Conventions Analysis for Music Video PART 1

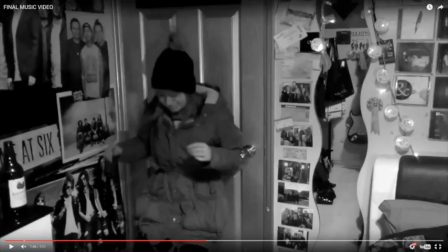(8:17)
And these are just typical shots that I found when researching music videos within my genre of music and within the themes of my song. So they're just normal conventions of the song really.
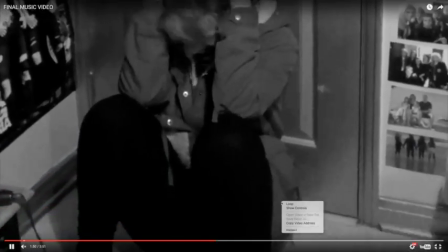(8:34)
Here I've cropped the video.
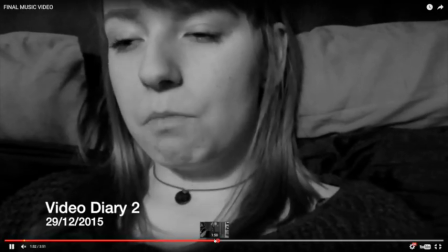(8:36)
By cropping the video, it made it so I didn't have to refilm this scene zoomed in.
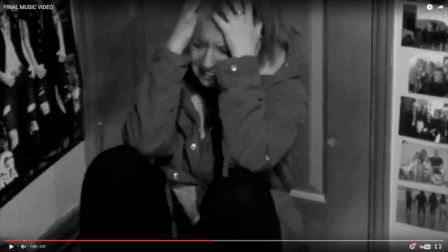(8:44)
I could just crop the shot when editing in post-production, and this is probably something a lot of music videos do in order to show more either emotion on the face or to cut to something else without having to actually
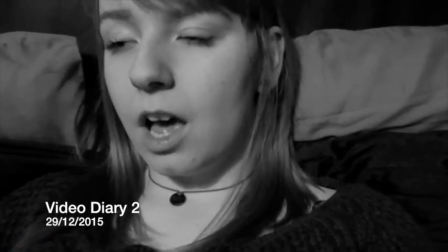(9:03)
shoot again. Here I've got another video diary, and I've used the lip sync again, which is again a convention.
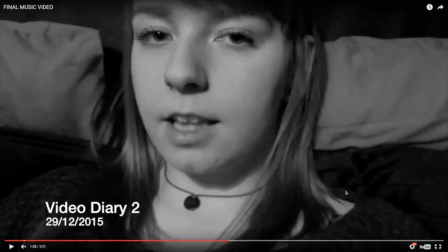(9:11)
By having the video diary too, I'm creating continuity of time from the first all the way to the third one, which we'll see in a minute.
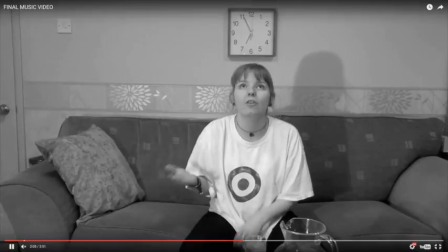(9:22)
This part I have used a lot of jump cuts, and jump cuts can be used in music videos to create a fast-paced,
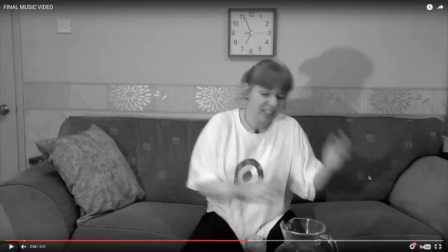(9:31)
almost eccentric atmosphere to a music video. So by using all of the jump cuts, it keeps jumping between Aranga and then Aranga again in a different shot, and it makes it look like she's been angry and she's been raging for so long, but really she isn't.
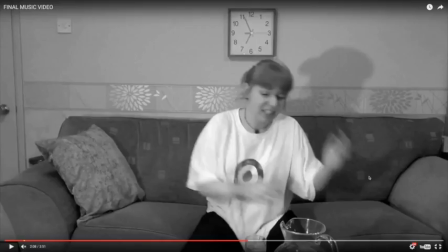(9:47)
And by doing it, it builds up and it builds up with the music, and then when she finally knocks the table over, it's more dramatic.
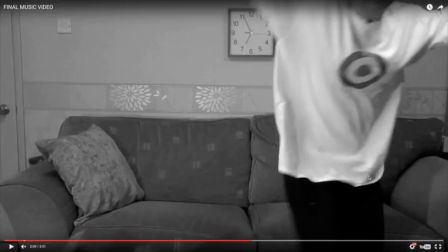(9:56)
So a lot of music videos I have seen will use jump cuts in order to build atmosphere and build up with the music.
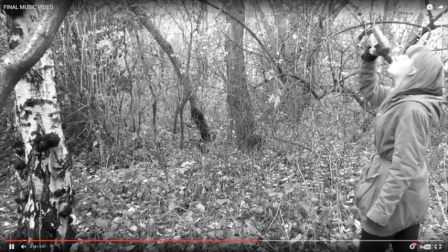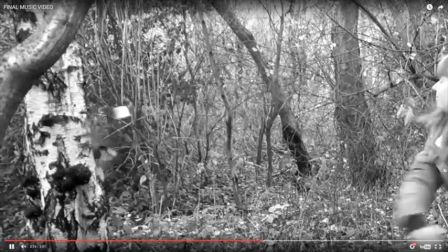(10:10)
The shot where she throws the bottle is just something I felt would be conventional of her state of mind more than anything else.
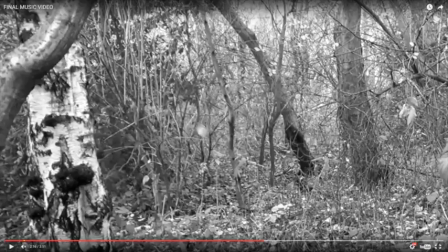(10:19)
It's not something I saw in any other videos or anything. But I just think it worked really well, and I really like the forest setting. And again, I've used the crop when she actually throws the bottle so that when it smashes, people can see it smash.
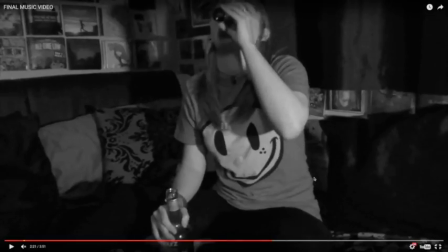(10:39)
Here she's doing shots. This is just a convention or a stereotype of mental illness and depression, which would be alcoholism and getting intoxicated in order to forget about stuff. In a lot of videos, especially rock videos, people do get drunk, people do shots.
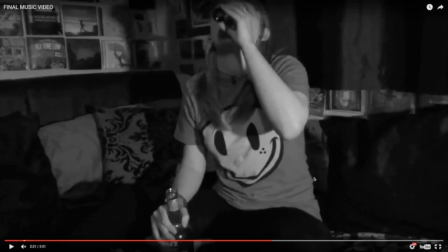(10:58)
It's just something that is stereotyped onto that genre of music, as well as drugs, smoking, any dark kind of activity you could take part in is associated with rock, metal, indie, just because it's more alternative, I suppose.
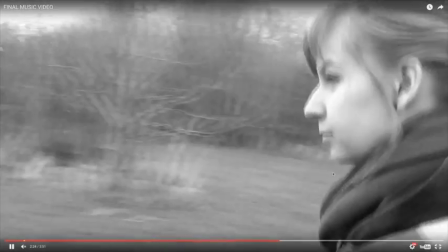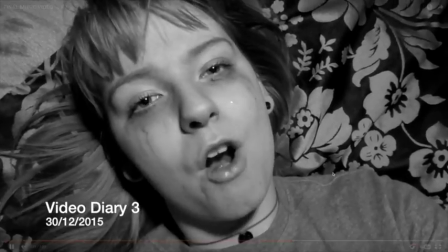(11:23)
Here I've got the Video Diary 3, which again, the lip sync on this one is really important because she's looking straight down the camera,
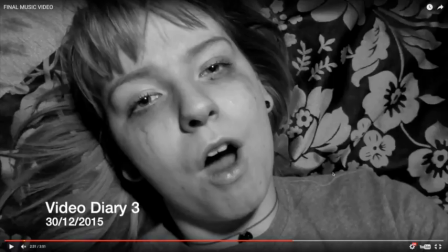(11:30)
and lip sync can really be used for effect. So on some videos, lip sync can really create a persona around a character even though you can't hear them, and I think this is what that does.
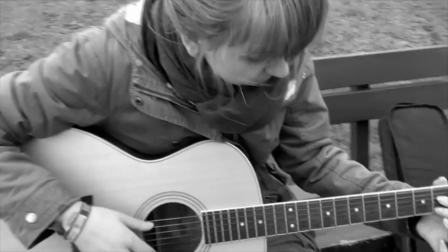(11:52)
Here I have a zoom in on the guitar, then I have a zoom out from the guitar, and then I have a zoom in on her writing the song.
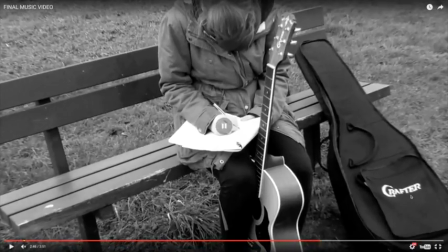(12:00)
So on this part of the video, it just uses a lot of camera movement, and camera movement is obviously conventional of music videos, because if there was no camera movement, it would be very boring. It would just be a still shot, and there would be nothing going on.
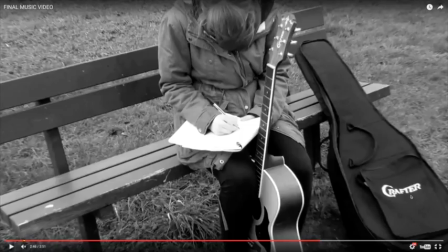(12:18)
You would only ever see one angle.